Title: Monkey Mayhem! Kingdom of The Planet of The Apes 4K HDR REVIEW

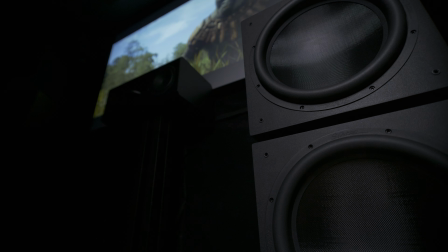7:59 You really get a sense of depth and vastness of the open field with voices echoing throughout the vast landscape.
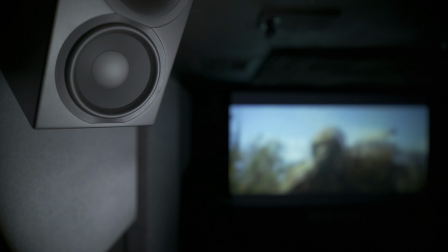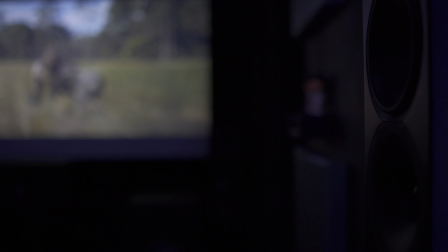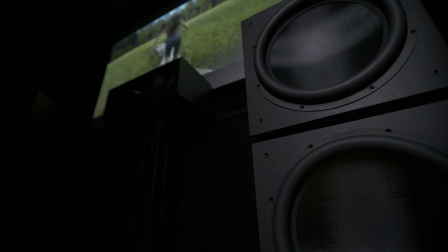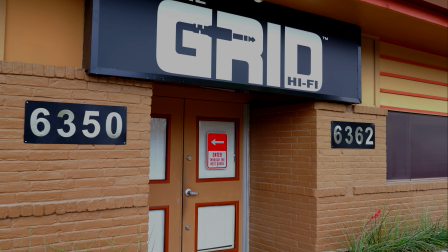8:34 This review of Kingdom of the Planet of the Apes is provided by Kaleidescape in partnership with our channel partner, The Grid Hi-Fi.
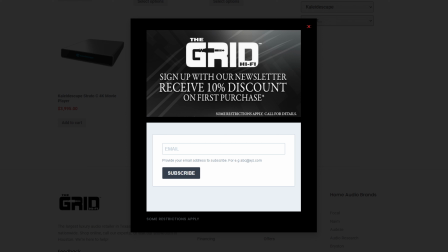8:40 For those interested in enhancing their dedicated home theater experience with Kaleidescape, visit our Houston location, reach out to The Grid Hi-Fi via phone, or visit gridhifi.com.
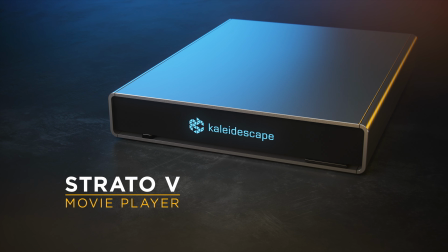8:49 And now, Kaleidescape has delivered on what customers have been asking for with the new Strato V movie player,
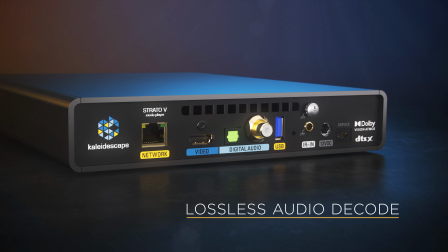8:54 now offering Dolby Vision with lossless audio at a lower cost of entry.
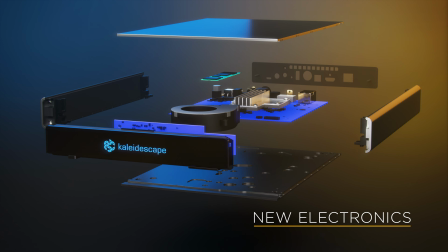8:58 As a standalone system, Strato V is a single playback zone and stores approximately 10 reference 4K movies on an internal solid-state drive.
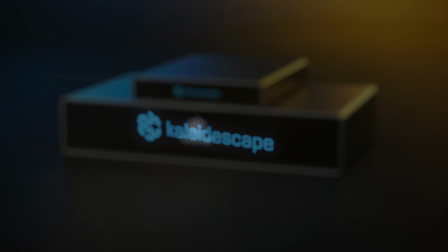9:07 It features a new streamlined interface optimized for navigating a small movie library.
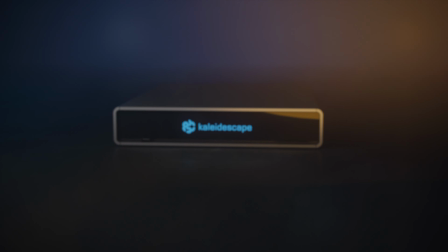9:11 For each first-time United States customer who purchases a Kaleidescape system using my referral code, you'll earn $100 in movie credit, and so will I. To participate in this offer, visit my referral link in the description of this video and follow the instructions.
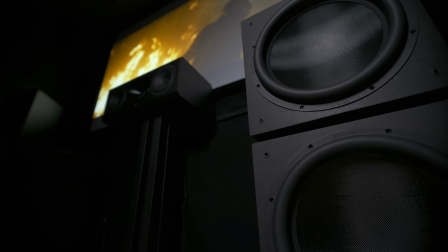9:25 Links to our channel partner can also be found in the description below. As far as dialogue, there isn't a moment in this movie where dialogue ever gets muddied or is unintelligible.
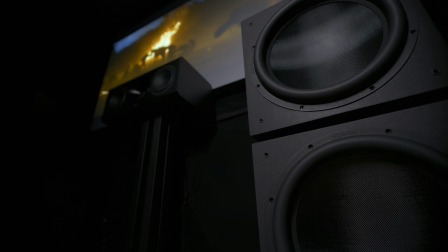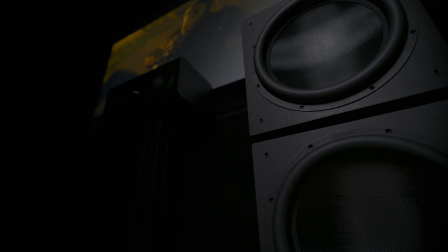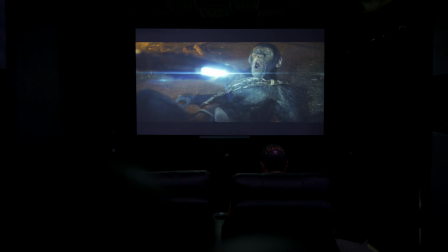9:55 Oh,
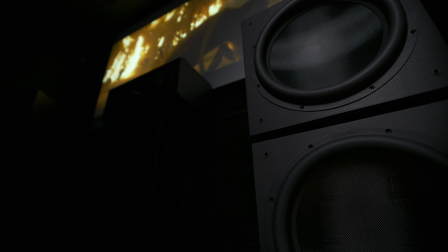voices aren't razor-sharp crisp like Dune Part 2, but you won't have any issues making out dialogue, even during heavy action scenes.
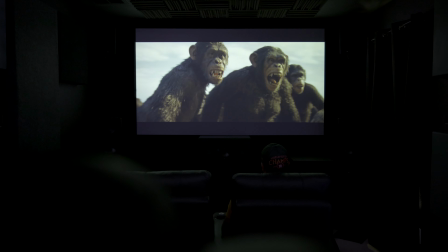10:14 The final showdown between Noah and Proximus once again displays great atmospherics primarily in the bed layer,
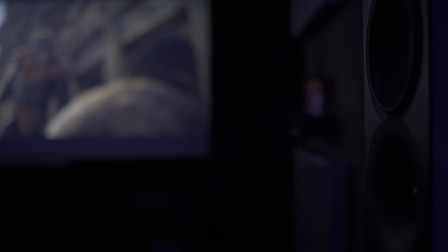10:19 with numerous voices and very apparent and distinct ape grunts that happen off-screen,
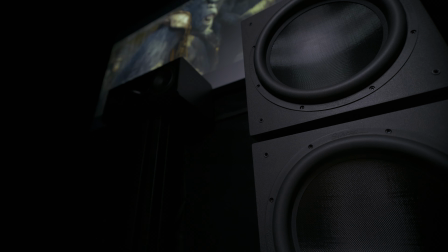10:24 to the sides, and behind you that envelops you as an entire clan of apes all join together in unison as they sing their Eagle Clan chant.
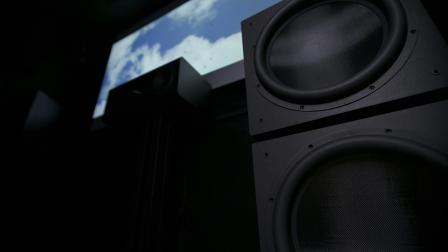10:35 Stand. Stand now!
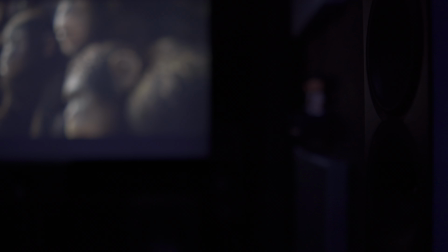10:43 That's it, River Ape.